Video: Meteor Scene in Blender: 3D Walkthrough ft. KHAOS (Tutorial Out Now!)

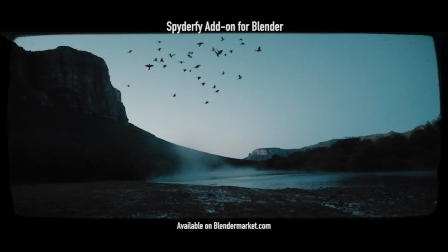12s
What's up guys, it's Brad from Light Architect. In this video I'm going to be doing a scene walkthrough of our recently uploaded Meteor visual effects shot created inside of Blender.
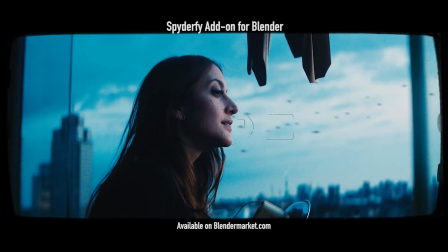21s
As usual, this following video is not really a tutorial, but rather just a breakdown going through some of the basic concepts on how we put this shot together inside of Blender. We will, however, be making some detailed tutorials on some of these concepts as well, so stay tuned for those.
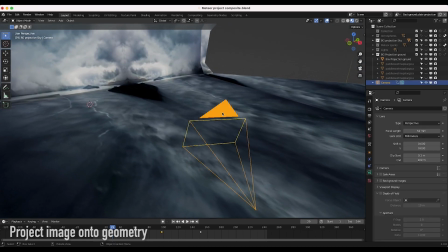34s
If you haven't noticed, we've been gone for about a month. We've been working on some other projects but finally we are back to making lots of visual effects content for you every week.
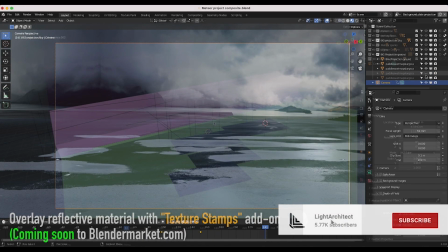42s
So subscribe if you're interested in more content like this and let's get started inside of Blender.
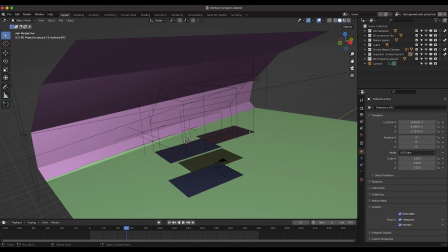47s
So this is our Meteor scene here and I'm going to go through the concepts I used in this project kind of layer by layer with our various view layers here. So I've separated all of the different passes into their own separate view layers so that's how I'll cover this scene walkthrough here.
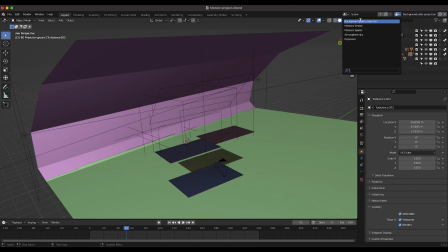62s
So the first thing we did when creating this meteor shot was create the kind of general environment for the simulation to be within. So essentially the background. And this process was fairly simple. All we did was utilize some camera projection of an image that we grabbed from unsplash.com.
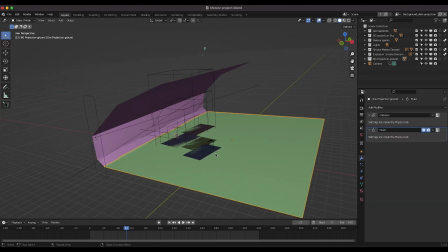77s
So that's what these two planes here are. And you can see our camera here down at the bottom of our scene.
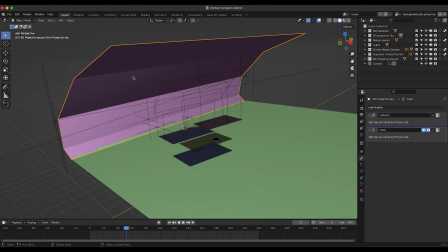83s
And if you see, I'll click on this. And if we go to our material tab here, you can see that it's an emission material with this unsplash texture, this background photo by Samuel Ferreira. And I'll go ahead and show you that photo real quick as well under UV editing.
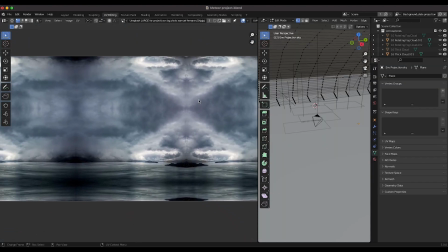99s
So as you can see here, this is that actual photo.
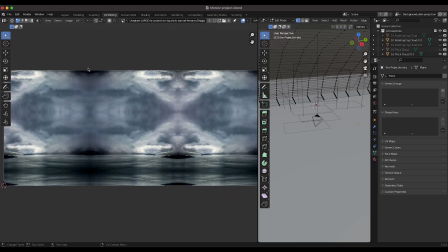102s
And I've just kind of mirrored it a bunch of times so that the edges of it wouldn't be quite as obvious in the scene. Of course, depending on how zoomed in your camera is, you may need to clean up the shot of it better.
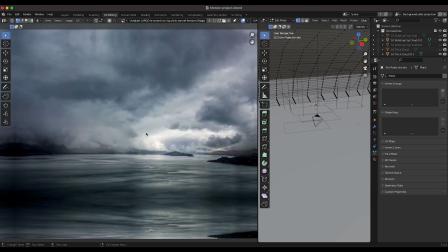115s
But since our camera was kind of zoomed in, I could get away with this kind of just mirroring effect.
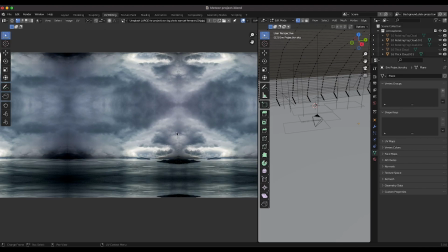120s
You can see that essentially the photo that we pulled off the internet was Just like a box like this and then we just duplicated it a bunch
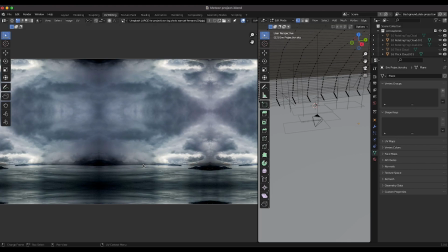126s
of times and projected that onto geometry from the camera And I have a video on camera projection I'll put a link to that in the description
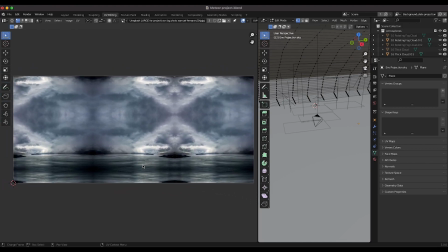133s
below if you don't know what that is But essentially what you're doing is you're just taking this image You're projecting it onto 3d geometry so that the perspective matches a moving camera a little bit better And it's a really good practice to use if you're just trying to create distant backgrounds or just quickly kind of use an image without actually having to create the material or relight
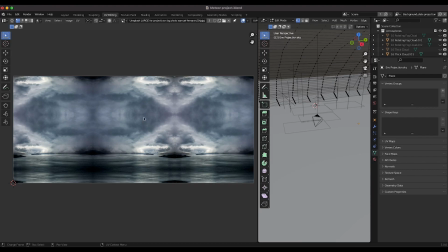150s
your CG environment because you know you're just using an image and using the emission from it. So you're not actually creating a material that's being lit within the CG environment.
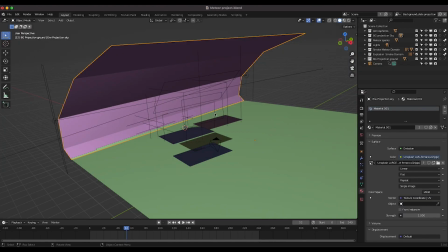159s
But anyways we used this image here and projected it onto both this ground plane as well as this background.
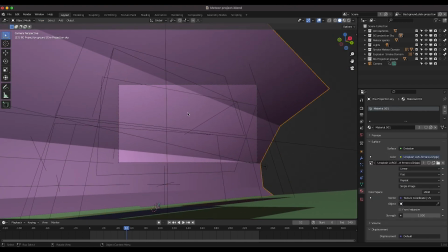166s
So as you can see if I go to our camera view it's zoomed in enough so that you know you don't really see the edges here.
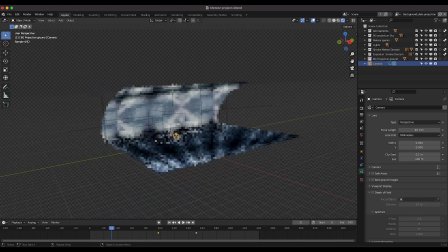174s
So this is essentially our projection here and you can see that the projection doesn't really work once you start using a different angle from the way
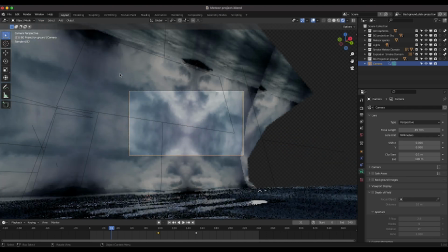182s
the photo was taken but as long as you're projecting from the camera and your camera doesn't move too much and create too much parallax you can create
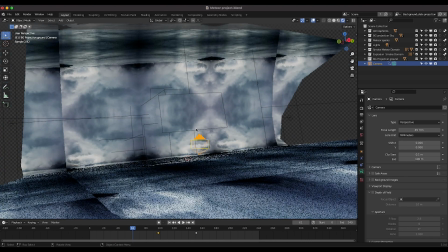190s
some really nice backgrounds with this effect but anyways after creating this camera projection we took a few more steps to kind of build the environment around
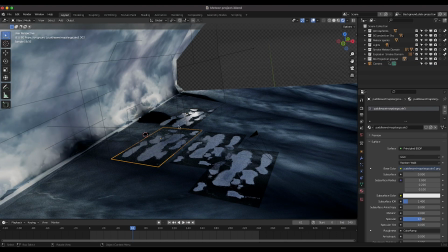198s
our meteor so as you can see here I've taken some photos of some puddles and I made them really reflective and just kind of put them on
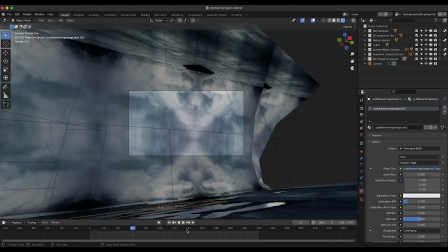205s
the ground so that as our camera followed the meteor down into the ground it just creates a little bit of specularity and you
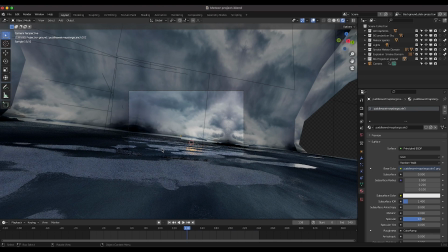214s
know kind of enhances the environment a bit and gives it a little bit more of a 3D look because as you can see here some of the actual camera projection
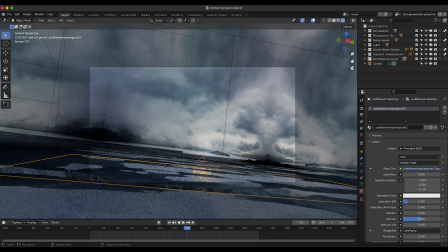222s
is pretty low resolution so something I did to add a little bit of detail was just add these puddles, create a little bit of specularity, and you know when the explosion actually goes off it has a little bit more environmental interaction because it's creating the reflection on these surfaces here.
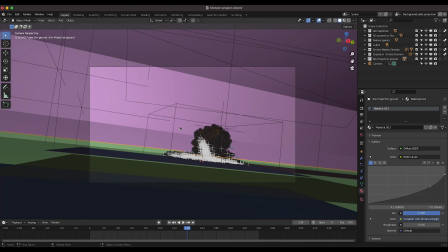236s
So I took those images myself, imported them into Photoshop, gave them an alpha channel, and then just kind of placed them in different areas here.
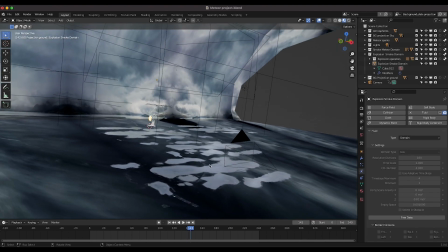243s
So super simple concept, just wanted to add a little bit of specularity to the ground here. There's a little bit of cleanup that I could do, however in the compositing process I added so much distortion and grunge that it really didn't matter quite as much as you see here.
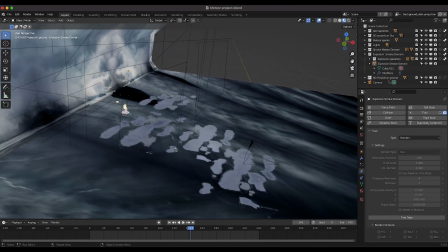257s
But anyways, that was our next step in creating this shot.